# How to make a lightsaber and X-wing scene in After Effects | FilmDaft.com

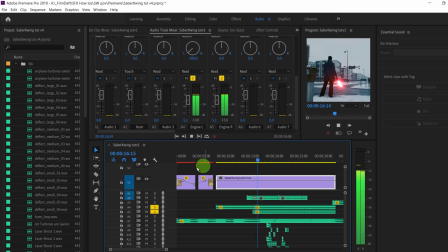2483s
And I'll put a link to where I bought these from in Vato, I think it was. And then I have added some swishes, or what is it called, lightsaber swishes and swings.
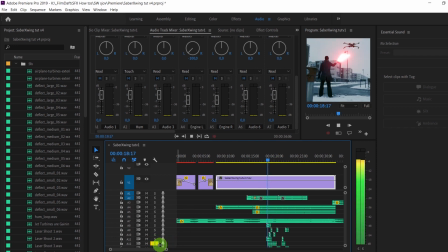2503s
And now, yep, we have some deflecting sound of the blasts, the laser blast being deflected. And what I've done also, I have
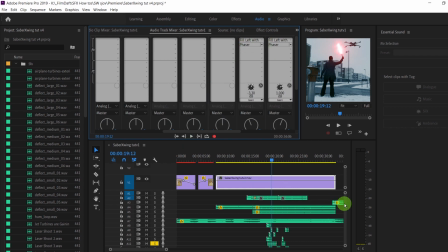2522s
let's see, I've added some phaser, because I only had two deflecting sounds, or two laser blast sounds, not deflecting sounds. So I added a phaser to just kind of make each a little bit different from the others.
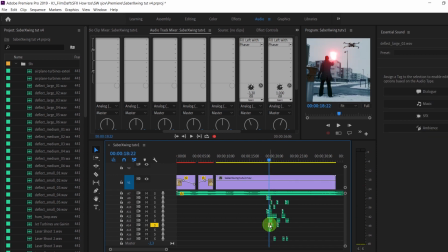2539s
And I also did that to the deflecting sounds, just to add a little bit of variation. So it doesn't seem like, doesn't seem like I only had two sounds to play with. And I'll just go back here. What did I do?
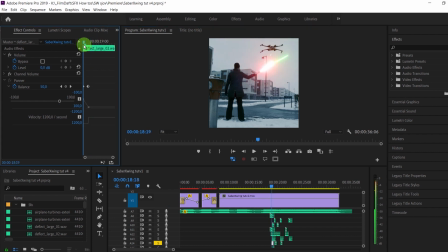2558s
Yes, I also animated the balance or the panning of the sound. So here we have a deflecting sound, and I thought it would be cool to kind of see the laser beam is going out the right side of the frame,
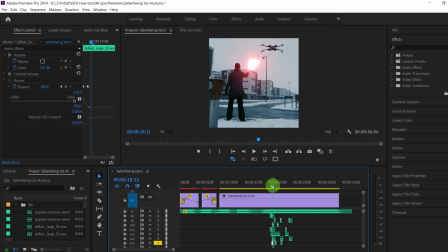2575s
and I'll just animate the sound or the panning so the sound also goes out the right side of the frame. It's pretty basic stuff, but it helps sells the illusion. And then I of course added some a little bit of music.
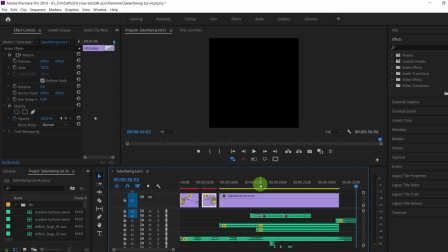2593s
I also bought from some, I can't remember what stock site it was. Maybe it was Motion Array. Oh yeah, and also I added just some simple text,
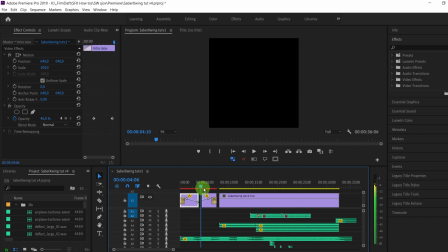2606s
and gave it a color that looked Star Wars-ish, and that also some more text.
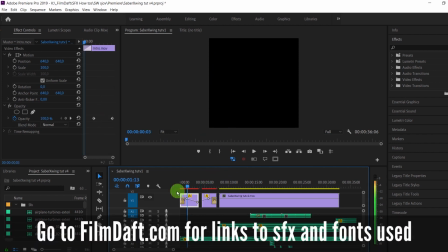2614s
I'll put a link in the description on filmdaft.com in the blog post about this tutorial. I'll put a link in the description to where you can find these sound effects and these types,
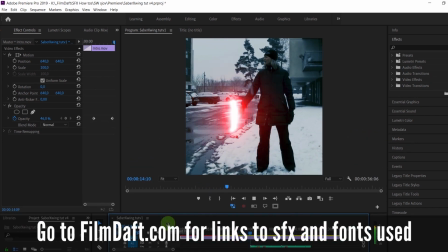2630s
letter types, so you can make the text yourself looks like it's from the intro of the Star Wars.
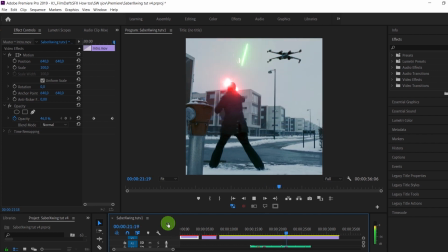2638s
Well, yeah, that's actually it. We end up with this. I hope you enjoyed this tutorial.
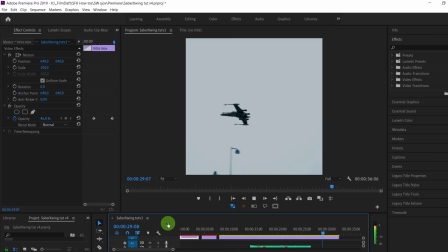2645s
Please subscribe, please comment and give me critique, and tell me what you would like to see or improve in next tutorial.
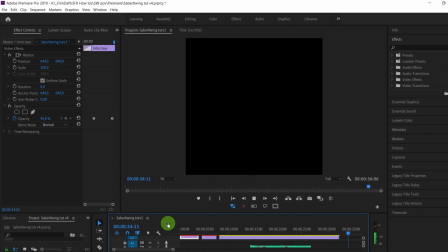2653s
And that's it for now. Bye.